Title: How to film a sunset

Hello, you're watching Harv Video All This Stuff, and welcome back, my friends. Have you ever needed to film a sunset, but you've run into trouble due to the huge degree of contrast? Here are my tips for improving your sunset video, and I'll show you how I went from this to this. Be sure to check the links below, that's the best way to support the channel. Now, let's do it.
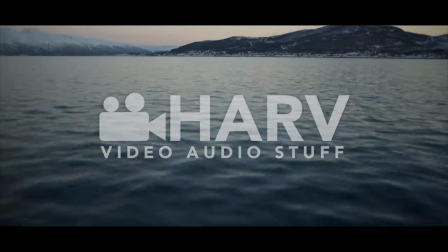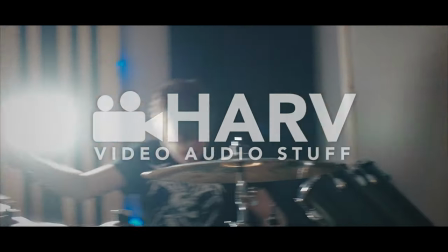So let's take a look at the first shot, which was shot in a standard shooting mode,
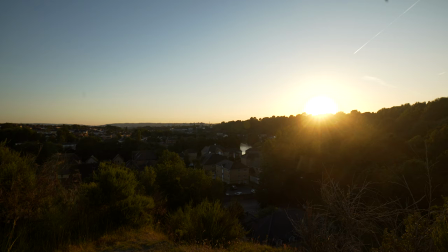0:34 and of course I've exposed to prioritize the detail in the sky which leaves the lower half of the frame looking quite dark like a chump. The biggest challenge when shooting a sunset is the huge variation in contrast from the top and bottom of your frame. This is something that's relatively easy to fix when it comes to photography,
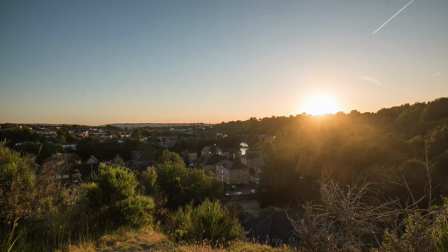0:54 we can just bring the photo into Lightroom and increase the shadows but when we're dealing with video it's not that easy as for most of us mortals who are filming on non-high bitrate normal cameras, we just don't have the same latitude when it comes to raising the shadows by a few stops.
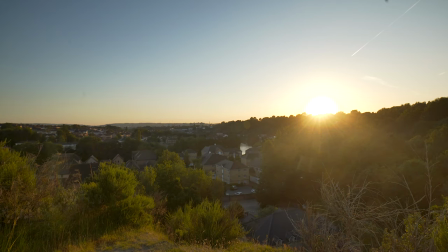1:11 As you can see from this clip it doesn't look great when I tried to do this by masking the shadow areas and raising them. Something else to think about is the time you choose to get your shot during the sunset as this will vastly change the look you get.
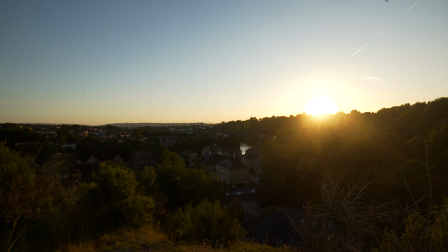1:24 This shot was taken before the sun went down and as you can see we're getting lots of contrast and some flaring from the sun like a chump.
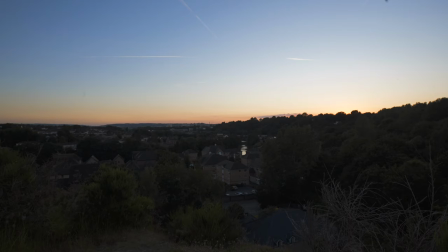1:31 But if we wait until the sun drops below the horizon we can get a much more balanced look, not to mention a way more pleasing colorful looking sky. Now that we've got a better looking sky to film the next step I'm going to take is to pop a graduated filter in front of my lens. I'm using the Tiffin 4x4 square filter starter kit which
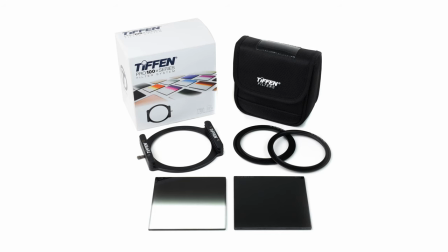1:50 they're lovely bits of kit and they're linked below if you want to know which ones they are.
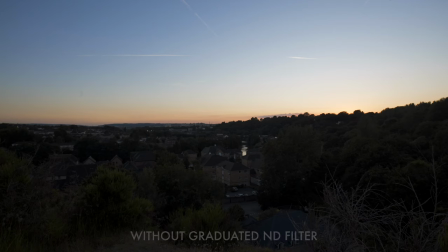1:56 But using the Grad ND that comes in the kit we can significantly lower the
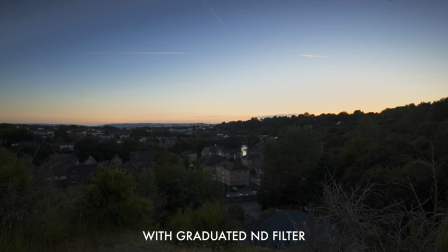2:00 exposure of the sky and retain more detail and get more balanced exposure. It's such a cool bit of kit that photographers make really good use of when they shoot long exposure shots or landscapes,
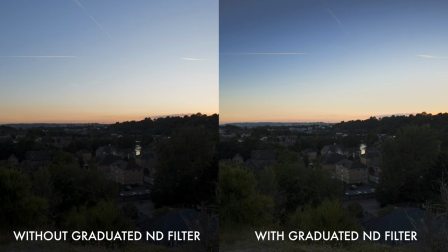2:11 but I feel like us videographers should be making more use of them because the results you can get are pretty stunning. Next I'm going to change my video mode to Log, which should give me more dynamic range to play with. In theory, using Log should control those really bright areas and retain more detail in the shadows.
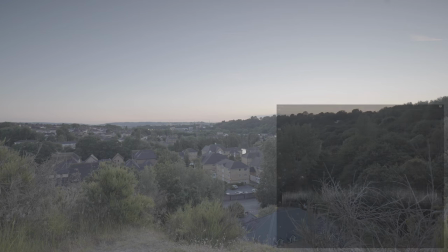2:30 As you can see it definitely helps with a shot like this and should further assist us when it comes to a little editing. The next thing I want to do is to bring the shot into our editing software and see if we can improve things even more.
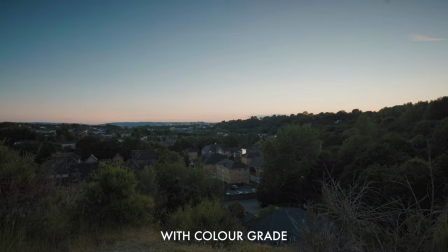2:42 Let's start by adding just a bit of a color grade just so we can see what we're working with but now for a little bit of unconventional editing
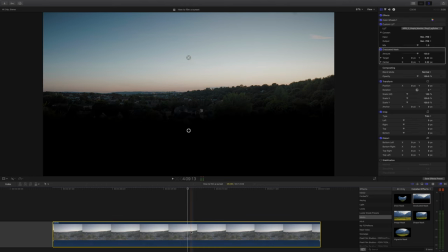2:50 we're going to add a graduated mask onto our clip and I'm going to set it horizontally so that just the sky is masked and then
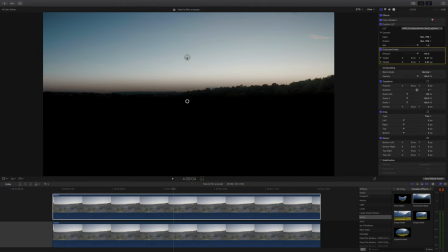2:58 I'm going to duplicate the shot, place it on top of the original one and invert the mask so that on our second shot the lower half is masked.
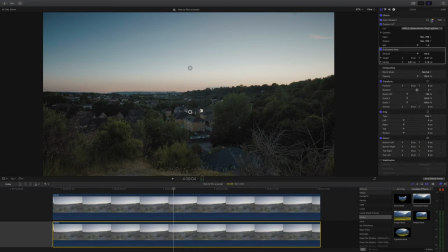3:07 And the idea here is to edit the top and bottom half of the image separately so that we can add color and detail to the sky and then edit the shadow areas in the lower half with its own grade.
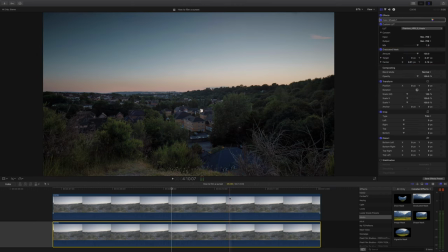3:17 We could even use two different lookup tables if we wanted to, the possibilities are endless and can lead to some really interesting looking shots.
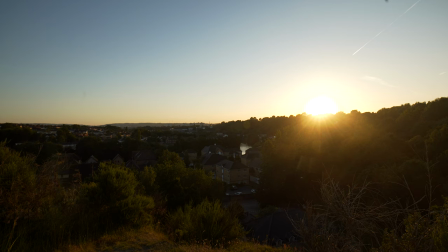3:24 So there we go, we went from this contrasty looking shot to one which is way more balanced and ironically the very next
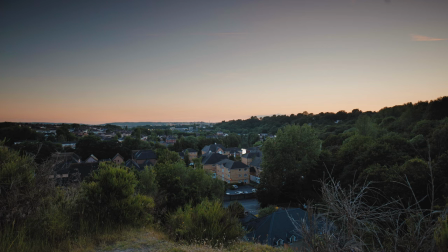3:31 day after filming this I had the most amazing looking sunset just down the road from my house and I wasn't able to go and shoot it. Such is life. I hope you found this inspiring all the same. And that's it for now, I hope you found this video helpful and interesting. I've got a large catalog of videos about video on this channel of which youtube recommends this one for you and my latest upload will be just underneath if you're not subscribed then definitely hit the blob on this side and until next time let's help each other out and shoot better video see guys
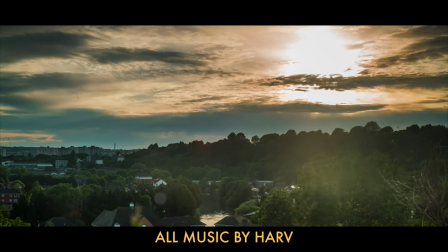4:06 But